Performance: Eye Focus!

Welcome once again. We are now again continuing with the performance part of puppetry, and this time we're going to focus on where the head is. Where the head should be while they are speaking.
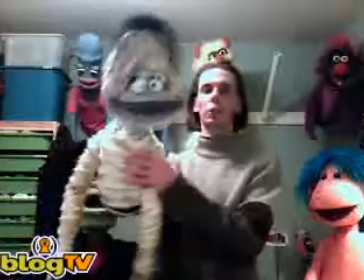18s
And I find a lot of times watching people, especially new in puppetry, their puppet is talking like this,
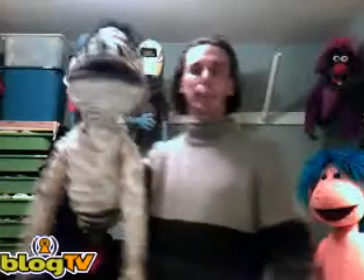25s
and it's really lovely, but it really, you're not sure exactly
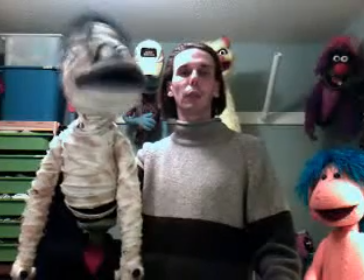33s
what you want to do.
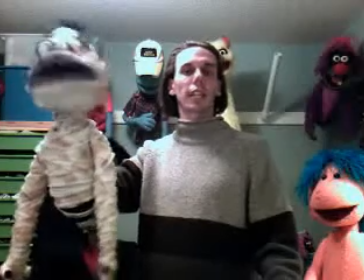35s
You don't know if the puppet's doing a Sears catalog layout, looking off into nowhere,
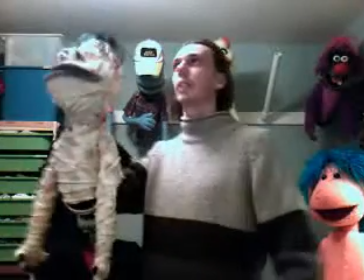42s
and you're wondering, well, why are they looking at the ceiling and not down or at the camera?
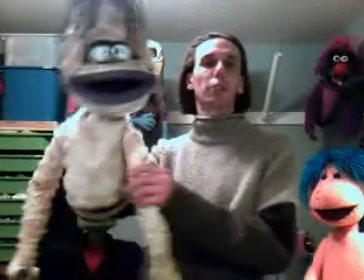49s
And so the important thing is, and you'll probably notice right away as soon as I get the puppet focused,
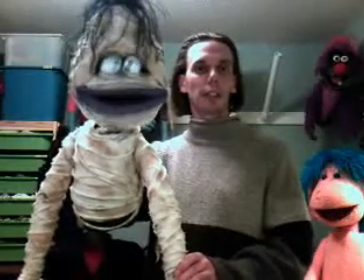56s
now he looks like he's talking to you.
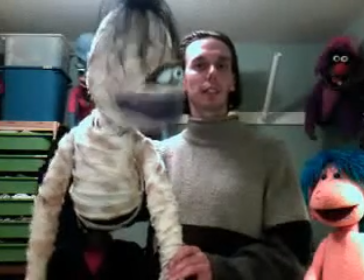59s
Even though he could be talking to many people in the audience, because he'd be looking down at the audience if he was up high on a stage,
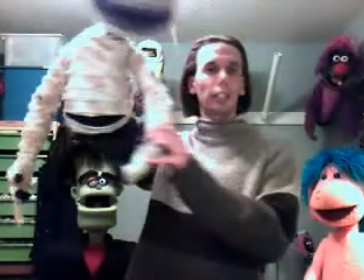66s
and he'd be looking down where the people are.
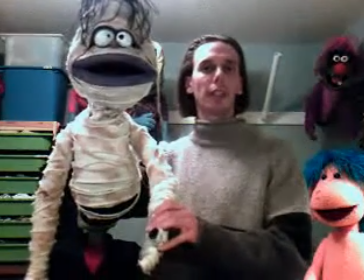69s
Again, you don't want your puppet to look over everybody's head, or up at the ceiling, or off to the side.
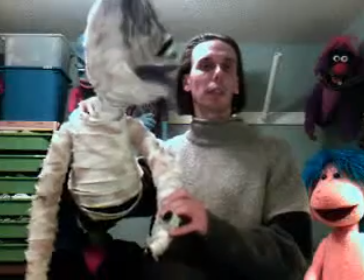77s
You want them to talk to them, and maybe look around if he's looking for something, or might be looking up,
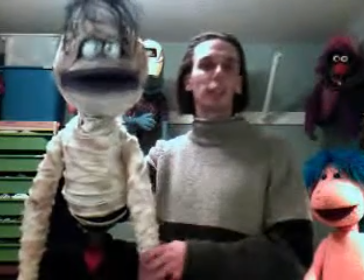85s
or looking down. But you don't want the puppet to continuously talk, looking everywhere else but forward
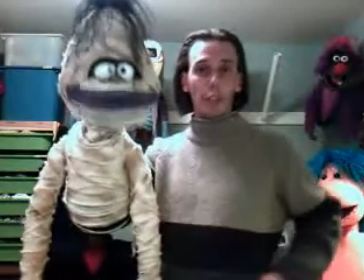96s
on the main speeches. So that's the key.
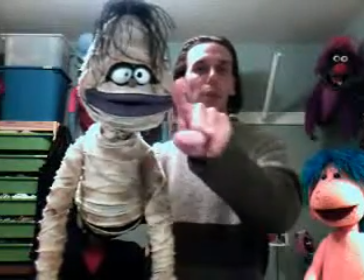101s
For camera work, you've got to get your puppet focused, looking into the camera.
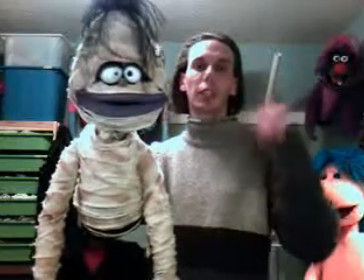109s
When it comes to theater, it's more about knowing where your audience level is and adjusting accordingly.
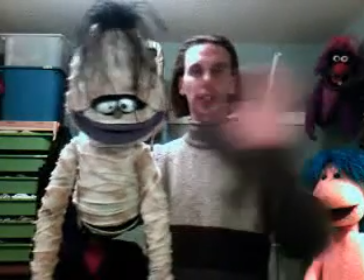118s
Most times, if you're doing theater or you've got a stage in front of you, most of the time the audience is lower,
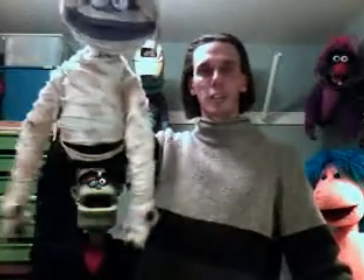125s
and you want to kind of adjust and learn about how much to adjust.
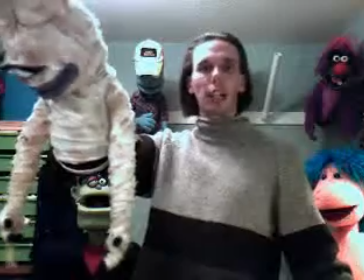130s
You don't want the puppet always to be looking at the floor when the audience is further out and they're wondering why,
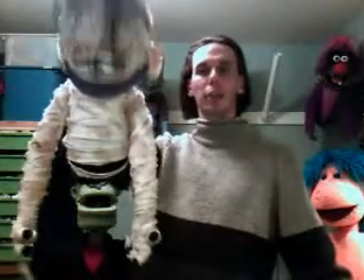137s
again, the puppet's looking at the ground.
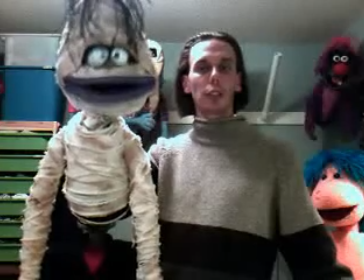142s
You want it to look forward, and you want it to look right at the people as much as possible.
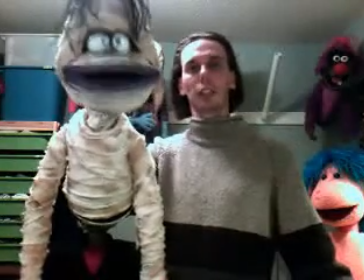149s
And camera work, like I said, it's got to look into the camera like it's looking back at you.
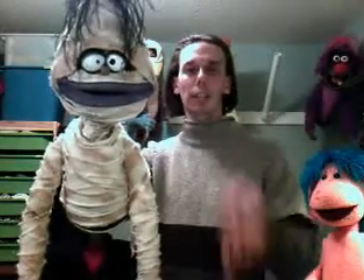155s
And that's why when you do camera work, you always have monitors or a screen to be able to see what you're doing,
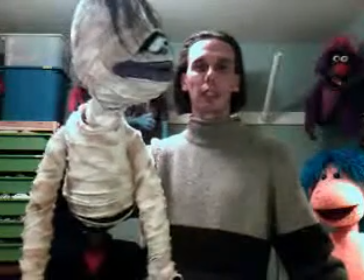163s
so that you know that the puppet is looking at the camera and focused. And when he looks away, bring it right back, and he's back focused.
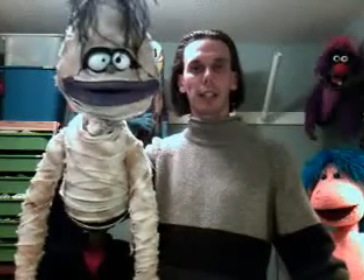172s
Look away, and he's back, and he's focused. And that's kind of how you
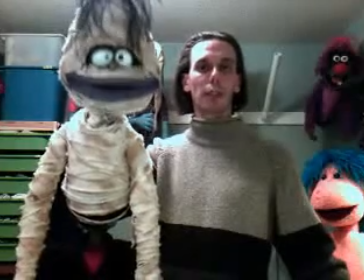179s
do the focal point of the puppet with the eyes and the audience. Thank you. Are there any questions specifically on this topic? The eye focus towards camera and the audience. And the silence tells me no.